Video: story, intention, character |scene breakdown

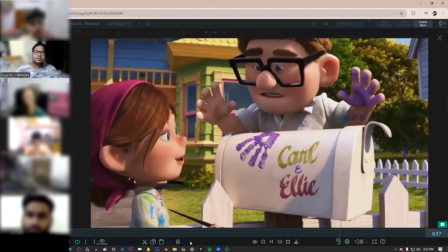[8:17]
see the hold, one animation hold, one animation hold. Do you see a lot of movement in the hold?
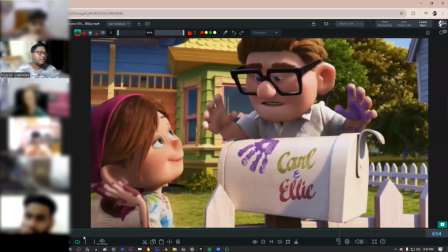[8:24]
It's just a slow and slow technically, just look at that.
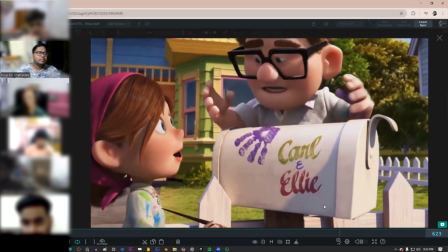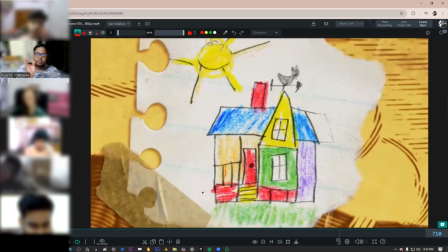[8:35]
See how simple the animation is, just pose to pose with a single breakdown.
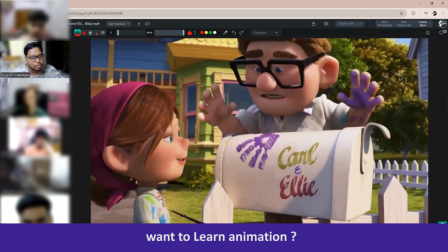[8:39]
That's it. You don't need to go too much. You don't need to do everything.
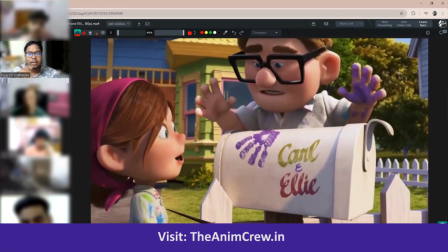[8:44]
It's the pose and the hold that sells the idea.
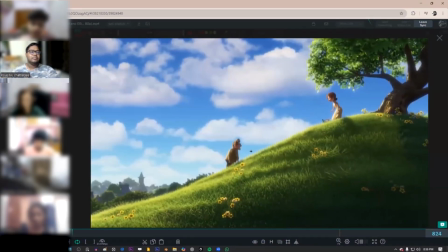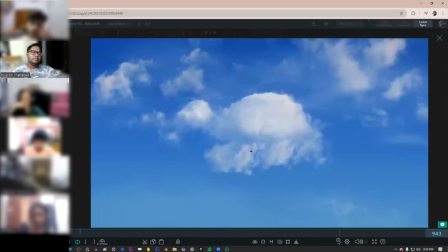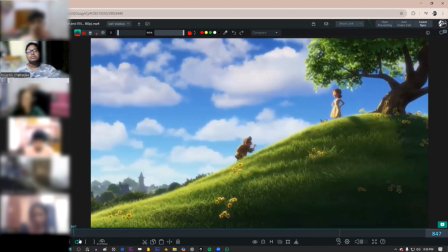[8:58]
Technically, this is an introduction. I'm not sure, but maybe this is called Chekhov's gun. What is a Chekhov's gun? Like, if you are showing a gun in the beginning part of your movie, you have to make sure that that gun is fired by the end.
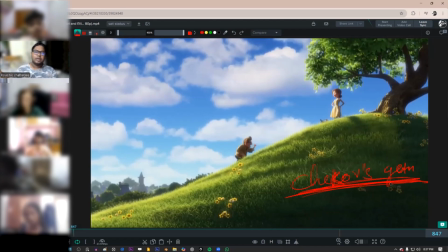[9:17]
So if you're showing something, use it. Otherwise, don't show it. That keeps the movie simple. If you're showing that this character has a special pen that can shoot darts, you have to make sure that that pen is being used somewhere.
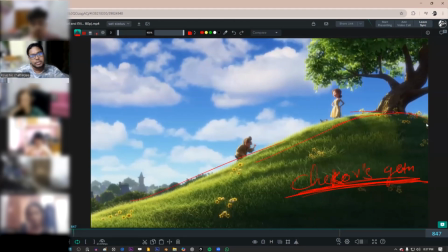[9:34]
Anything that you are introducing, like this set is being introduced, and this set is a very crucial part of the story. You'll see next.
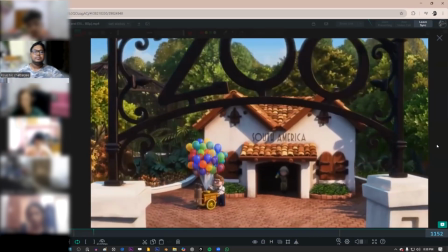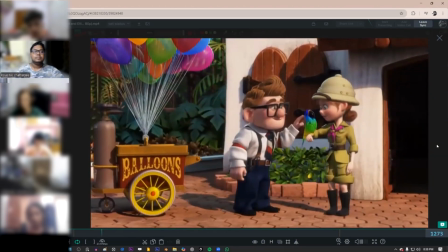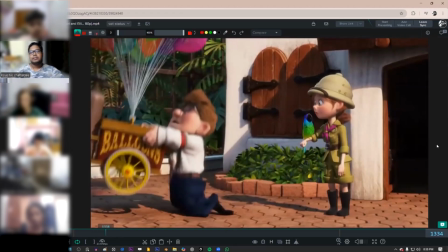[9:53]
This is another thing that is they're setting up. So the balloon it goes up every time he leaves it. But with time, you will see as he grown mature, he knows it. He don't think to do that. He just he did.
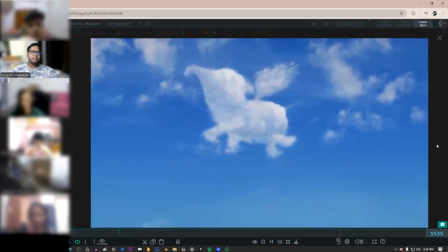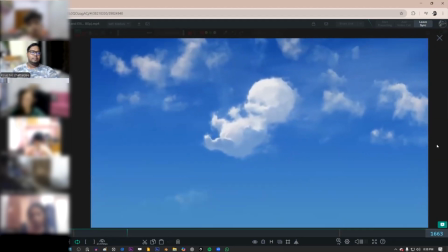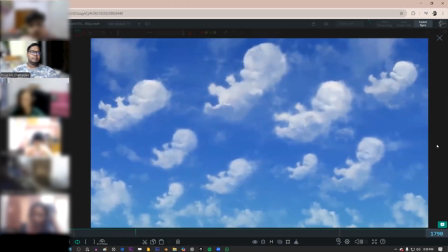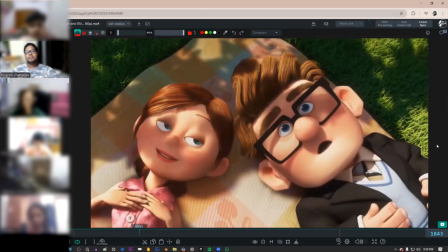[10:28]
Expectation. They're building the expectation of the character to break it.
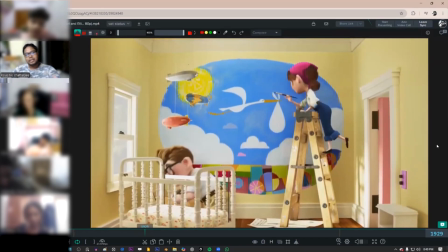[10:36]
Now notice what they are doing, both of them. Like Ali is drawing and Carl is assembling things. So Ali is the one who is creating this thought that we are going to have a child.
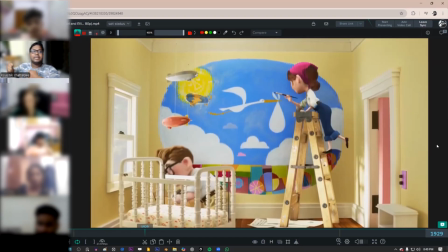[10:54]
Like we are going to like she is the creator here and he is the assembler. I'm here by your side. I'm going to help you, but she is the creator.
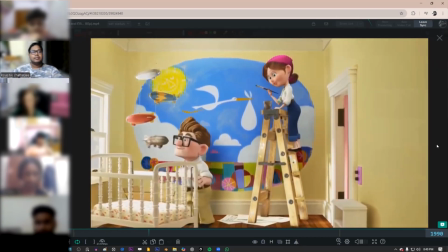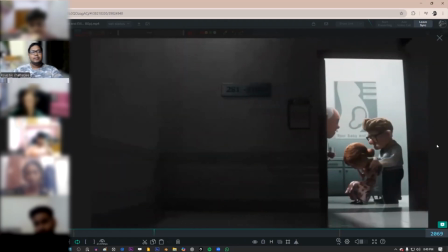[11:12]
Now this happens.
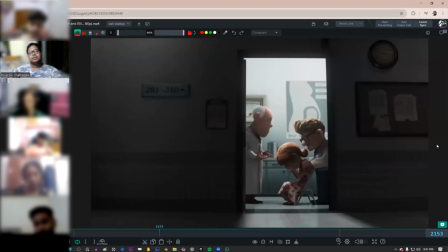[11:16]
How do you know that this is not a she doesn't diagnosed with cancer and she is like more like she is not having a child, right? This is not a cancer hospital. This is mostly a maternity hospital kind of a thing. How do you know that?
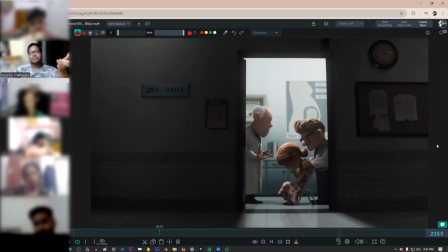[11:37]
Because the director already set you up with this thought that they are planning for babies, and on this part this image is giving you the idea that
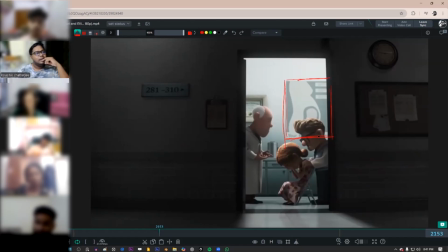[11:52]
this is not a cancer hospital, this is a maternity kind of a thing, right? So yeah, simple story, and notice how they're using a frame within a frame to shorten up their living area.
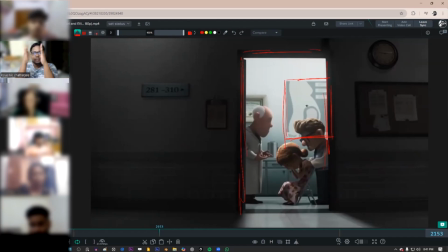[12:07]
Like their world has become this now, and there is nothing here, it's mostly dark. Just some ideas just to sell that this is not their house, this is a hospital area.